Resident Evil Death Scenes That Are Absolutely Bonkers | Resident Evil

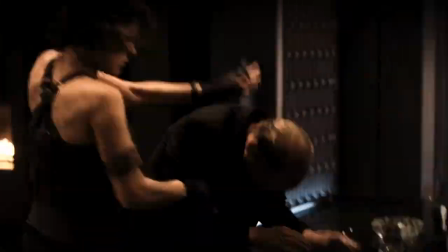[8:09]
He's also enhanced himself so much that he can predict every move Alice makes before she makes it, making him practically impossible to defeat or kill.
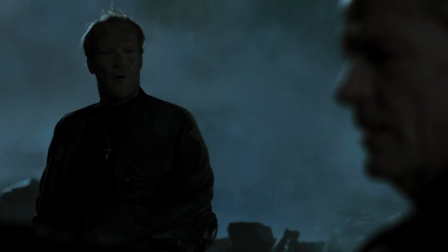[8:18] Don't bother. You don't make it.
In fact, the only person who can kill Isaacs is the one person he can't predict coming for him — himself.
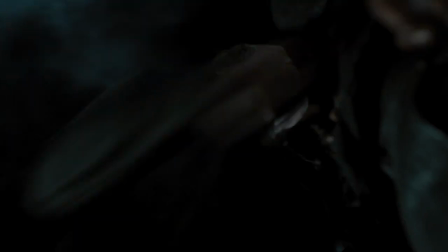[8:26] Liar! Abomination!
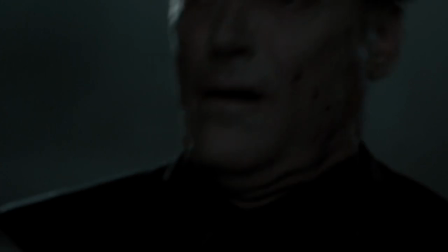[8:30] Silphian!
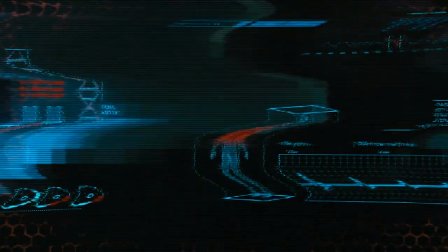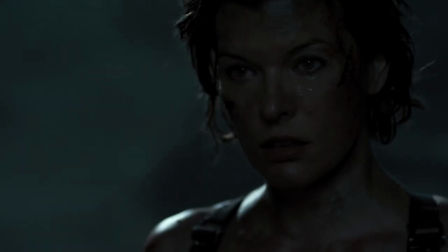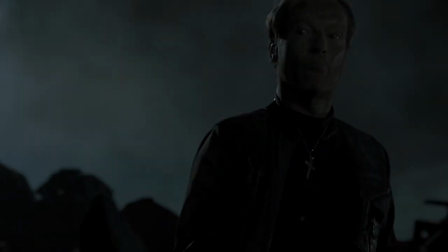[8:44] He's not me.
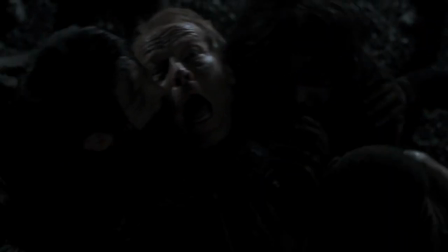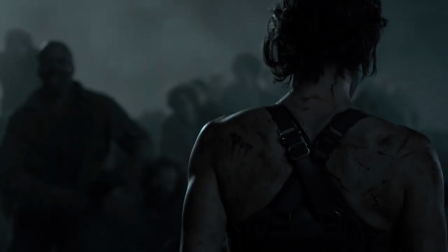[8:50]
Not only is this a metaphor in keeping with the general themes of the final chapter,
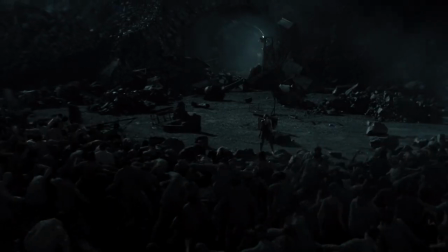[8:55]
but But it's also perfectly fitting that the world is ultimately saved by a delusional clone turning on its creator.
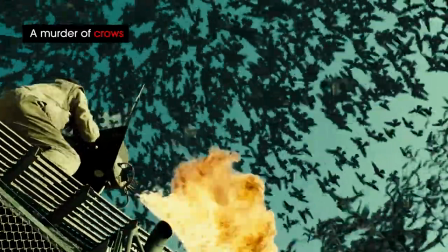[9:01]
All the Resident Evil movies have their beautiful, terrifying, and creative scenes, but nothing combines all three like the zombie crows sequence in Extinction.
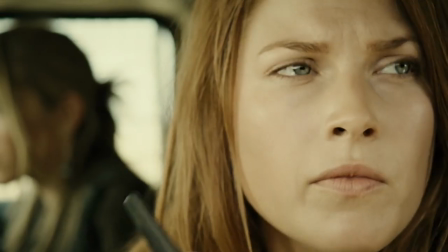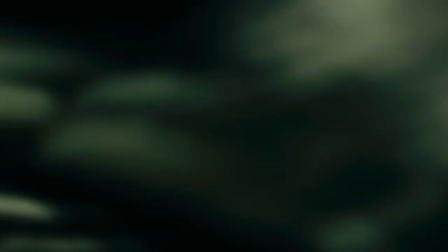[9:18]
More primal than the dogs of earlier films, the scene gives you the feeling that nature itself has fallen to the T-Virus.
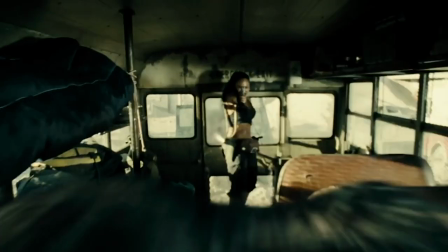[9:25]
And with that feeling comes the dread of inevitability, the cold, hard knowledge that this enemy can't be beaten.
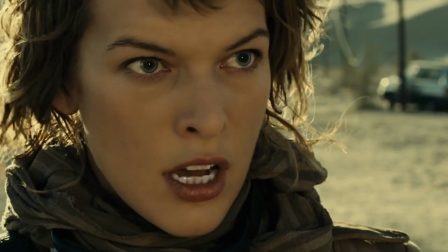[9:30]
— which makes it even better when Alice shows up and lays waste to the whole flocking group of them.
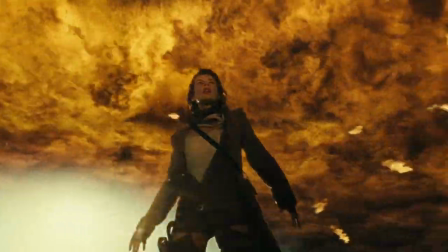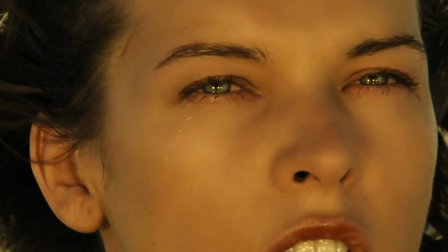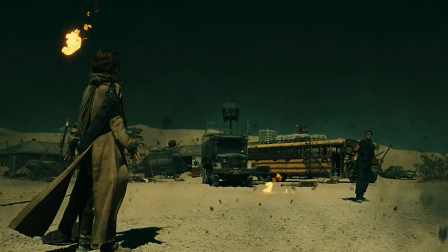[9:49]
If humanity has any hope at all, it lies in Alice. And if you have any doubt about that, ask the Crows.
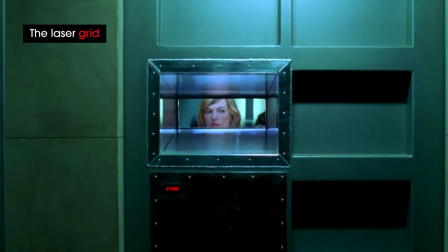[9:55]
Last but not least, let's turn to the most iconic scene in the Resident Evil franchise and one of the most iconic scenes in all of modern horror, which arrives in the very first movie.
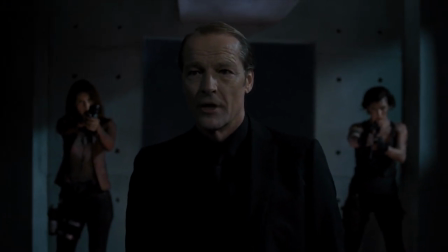[10:04]
The series' most enduring villain, as it turns out, isn't Alexander Isaacs or Albert Wesker, but a grid of blue laser beams.
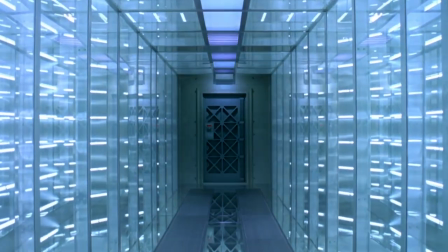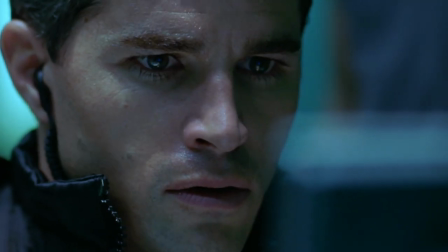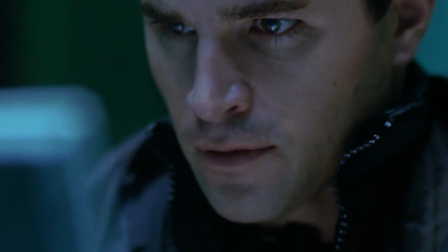[10:22]
There are so many elements working in tandem here to make this scene effective,
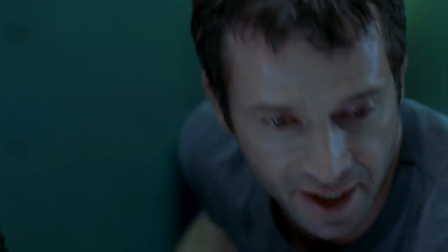[10:26]
from the unforgettable music to the mounting sense of dread as the team desperately tries to figure out what's happening.
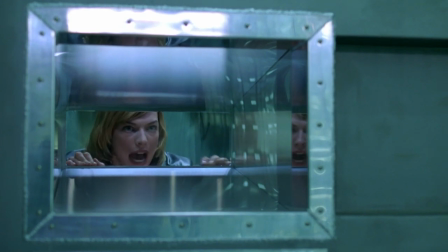[10:32]
Say the words Resident Evil to a film fan, and chances are the first thing they'll think of is this simple yet ruthlessly effective blue laser.
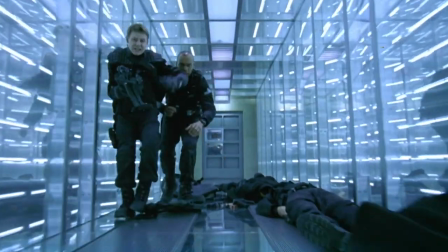[10:40] He's coming!
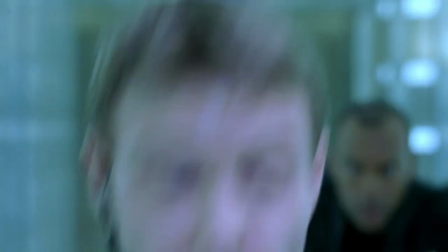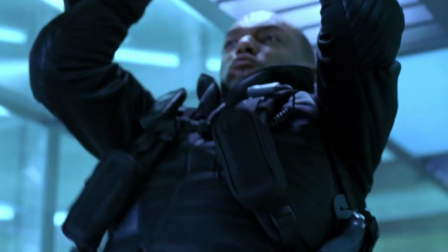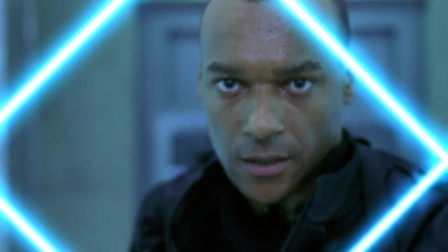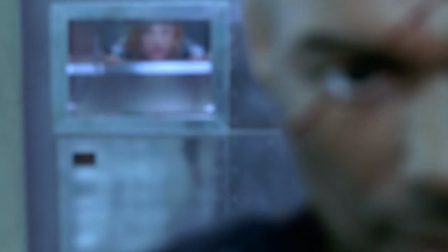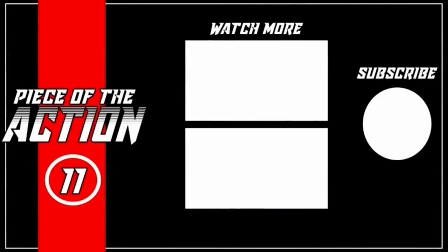[11:11]
Thanks for watching! Click the links in our video to watch even more from a piece of the action. Subscribe to our YouTube channel to get the latest exclusive videos. Plus, hit the bell so you don't miss a single one.